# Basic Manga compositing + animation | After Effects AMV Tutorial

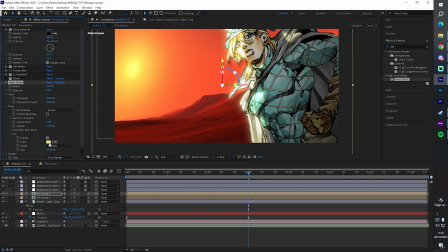512s
Just play around with it, really. See where I like it. I want to put a dark orange.
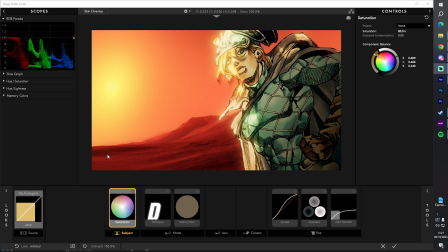521s
Alright, so now in the looks, I have these six things applied. So we've got saturation, put on some, put on orange a little bit, and put on 80%, because without it, it's kind of like atomic, really.
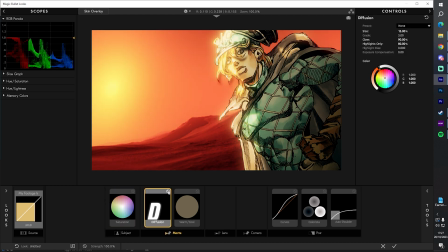534s
We don't want to be that red. Got diffusion kind of like blends all like the glowing colors together, kind of.
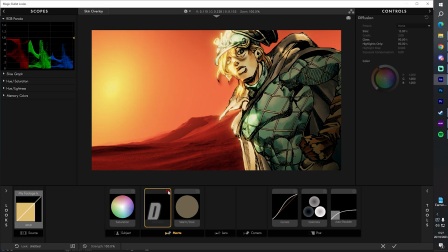542s
So it adds like a smooth transition.
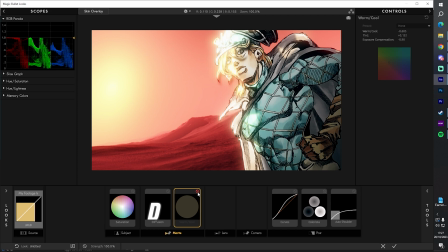546s
Warm cool, this is very important because this is what it's like without it, but when we add the warm cool, we make it
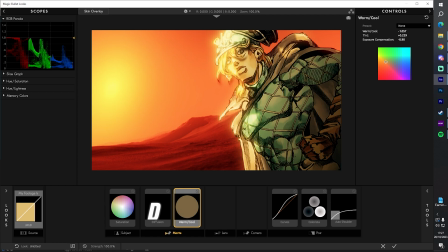555s
just warmer, you know what I'm saying? As like the name implies. You can make it darker as well. Actually I kinda like that. Don't want it to be too much though, so
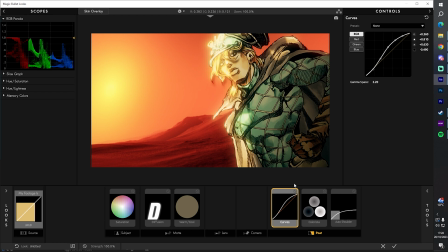573s
I see a big difference. On the curves, I wanted to just add a bit of highlights though. So, just brightening up the scene. You could do without it. I might have to just make the shadows right.
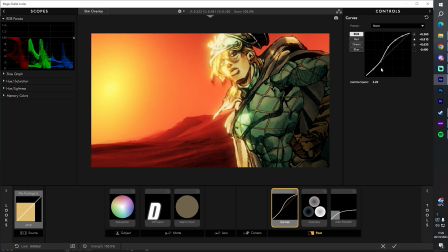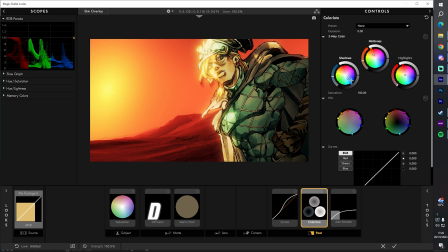596s
Colorista. You know, just messing around with it really. We can do every one of this. You want a really orange.
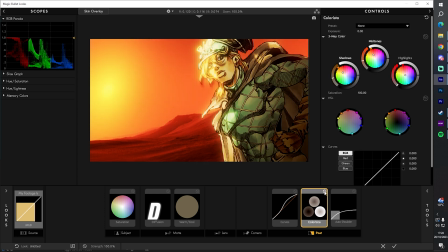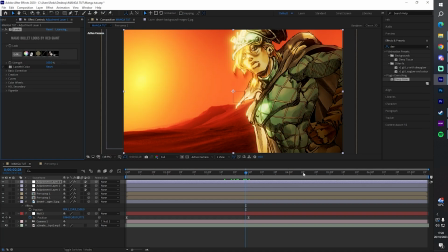618s
And auto shoulder. Cool. So as you can see, it has a big difference. I'm starting to feel like the glow might be a bit too much. I'm gonna put it on like 0.7.
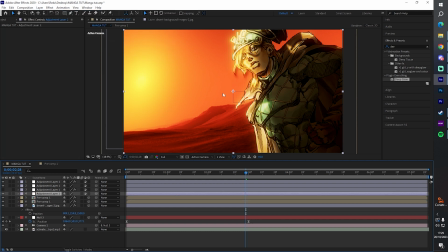632s
Is on adjustment layer, I'm gonna add some lens flare. I like using BCC Lens Flare 3D. I like this one. What we'll do first, we're gonna use comp camera just to like avoid any like mishaps.
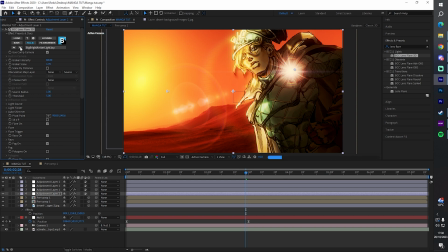649s
And what I'm gonna do, I'm just gonna flick through until I find one I like. This is a bright light.
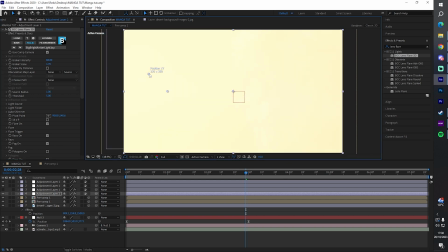654s
I don't know if this, I think it might be too bright though.
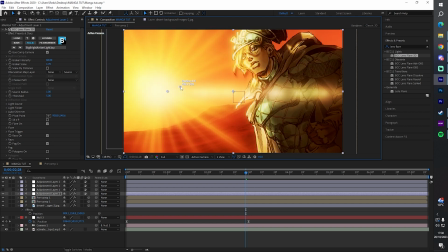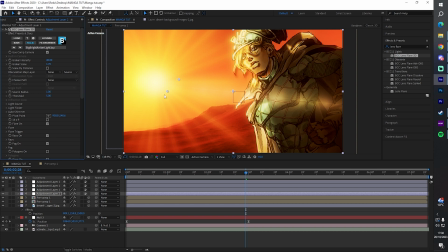664s
Like even if I make it put it down a little bit like 40. Okay, this could work.
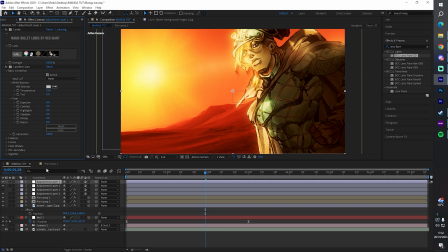670s
I don't know. Cool. So back into the looks.
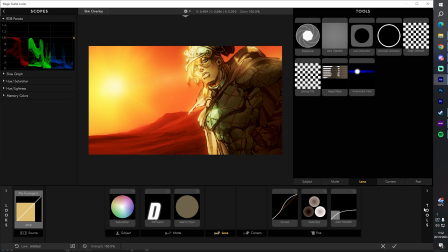676s
I might want to add edge softness, right? And just make sure we have like the subject in the focal length.
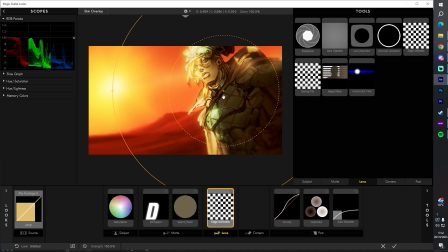689s
So we want the background to be kind of blurry, everything blurry, but like the subject is, you know, obviously the subject.
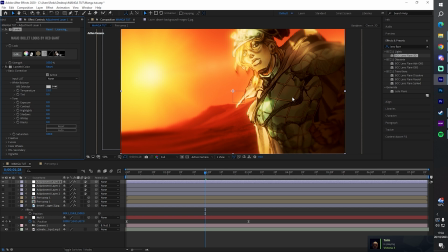697s
So it just kind of directs the viewer's eyes to what we want to see.
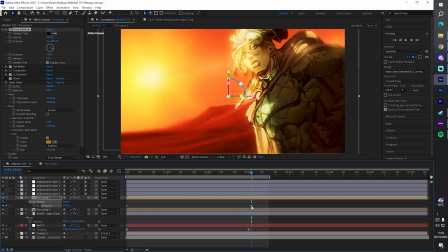706s
Wait, 145 is cool. So I'm gonna quickly just do this and last the entire thing.
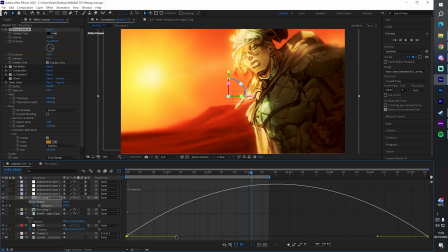714s
I'll just add a little because it's the same as the camera.
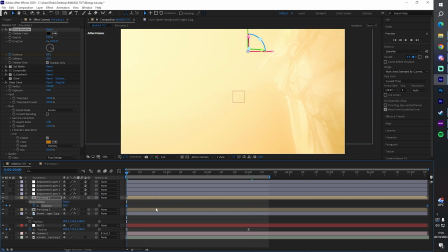721s
I'm just gonna copy these two and put it on the other layer as well, just so we have like it gradually moving.
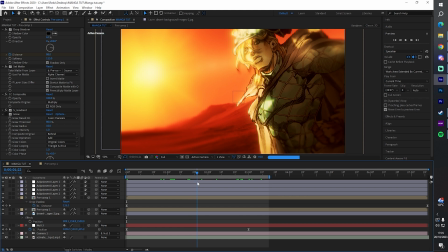733s
As you can see, like it gradually brightens up his face. Actually, let me move this just to here.